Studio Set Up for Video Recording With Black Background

Hi hello everyone in this video I would like to share the setup for our mini studio here doing the video recording using a black
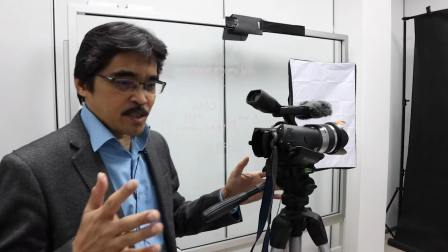background so basically as you can see here so we have a tripod setup here
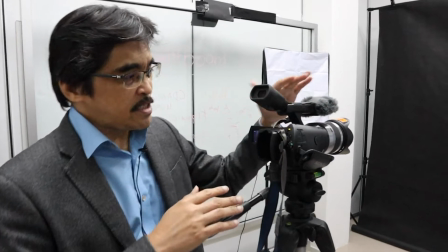then we have we can this is actually our camcorder but you can also use
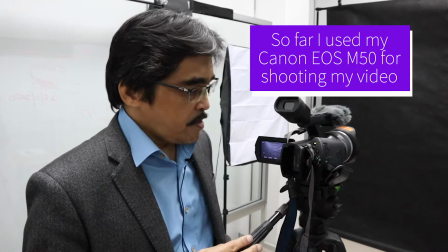your DLSR camera or any camera that can take a good
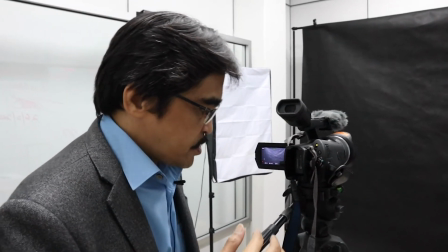video okay now so we set up the camcorder or the camera here
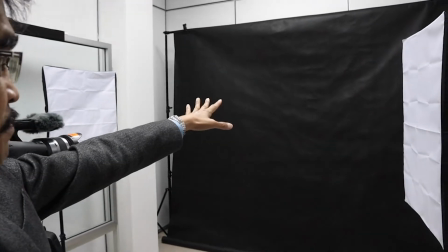then you can see here at the back there is our black screen
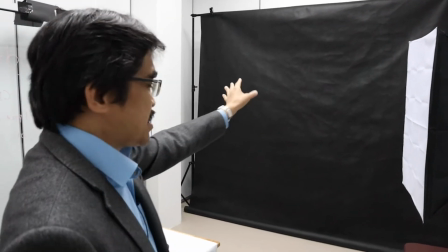there actually a paper that we can buy online.
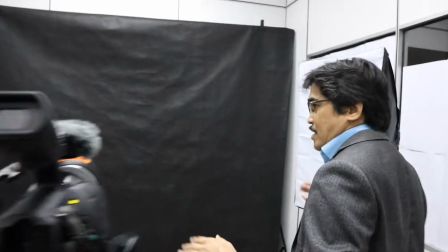Then we have the very simple light box.
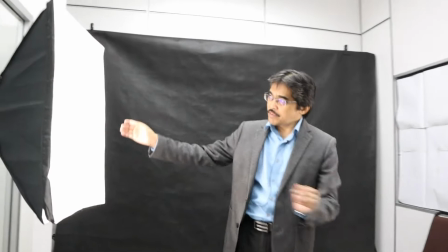We have to put it at an angle by trial and error so that the light is shining on the subject on the speaker but of course you have to set up the angle so that it doesn't shine directly so that you don't have a very harsh lighting on the on your face or on the speaker's face and we have actually the
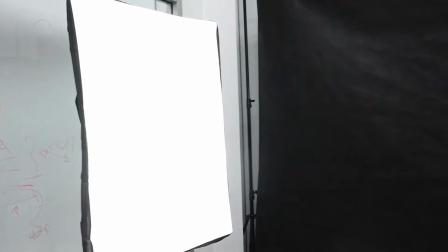diffuser here so that we don't get very harsh light then basically you have to
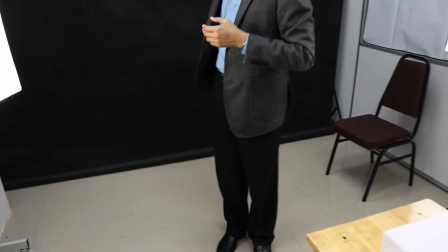stand about 3 feet from the screen and then from here to the
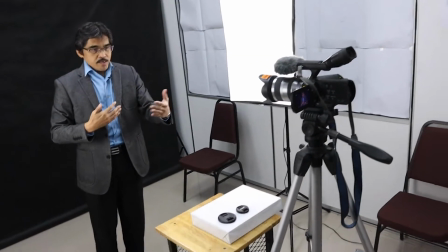camcorder about 3 feet okay then maybe we can switch off
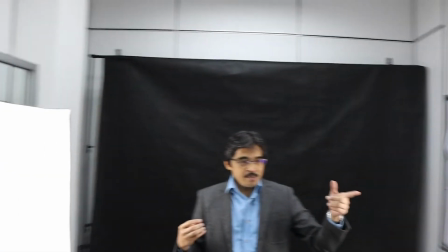the light and let's see how it looks like all
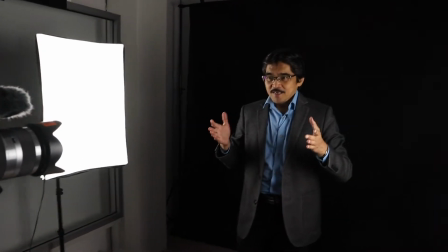right so now we have switched off the light so we have to position the subject.
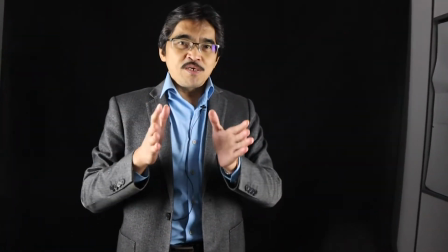Usually we can put a subject about using the one, what we call this, the rule of one-third,
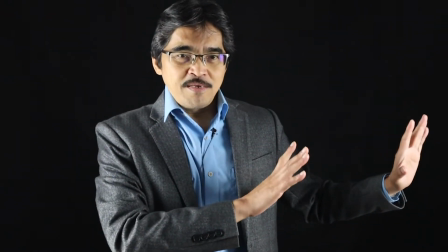so that we can have the black, totally black area on the left or on the right.
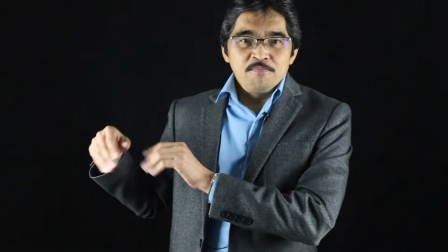Then you can put post-editing, we can put the tags, you can put the PowerPoint slide, and then actually we can adjust preferably maybe we can buy the type of we call it dimmable dimmable light so that we can control the intensity of the light this one we actually it's not dimmable type we can control intensity but if you can if you have to if you can get this type of dimmable where you can adjust the strength or the intensity the intensity of the light so that you can adjust so that you don't get a very overexposed kind of light. But of course on the post editing you can also adjust the contrast so that you can get totally black area behind your back and then you do the post editing by adding the powerpoint and so on. So as you can see is actually very simple setup.
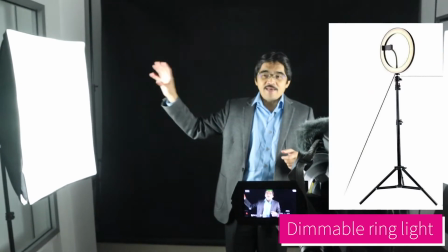Actually, you can use also the ring light, which you can buy online.
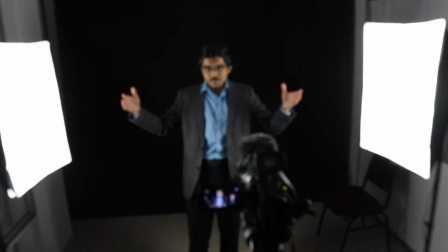But it must be positioned. I think the position and the angle is most important.
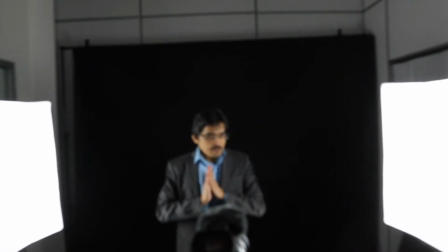And then, basically, you don't need a very big area.
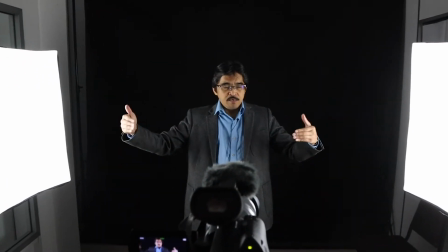You can use a small area in the room to set up this one.
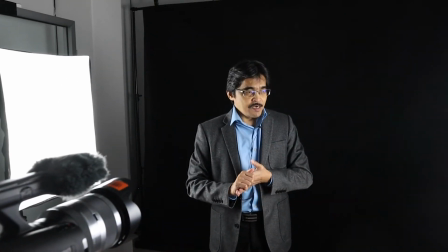Even in the office, you can set up such this kind of setup.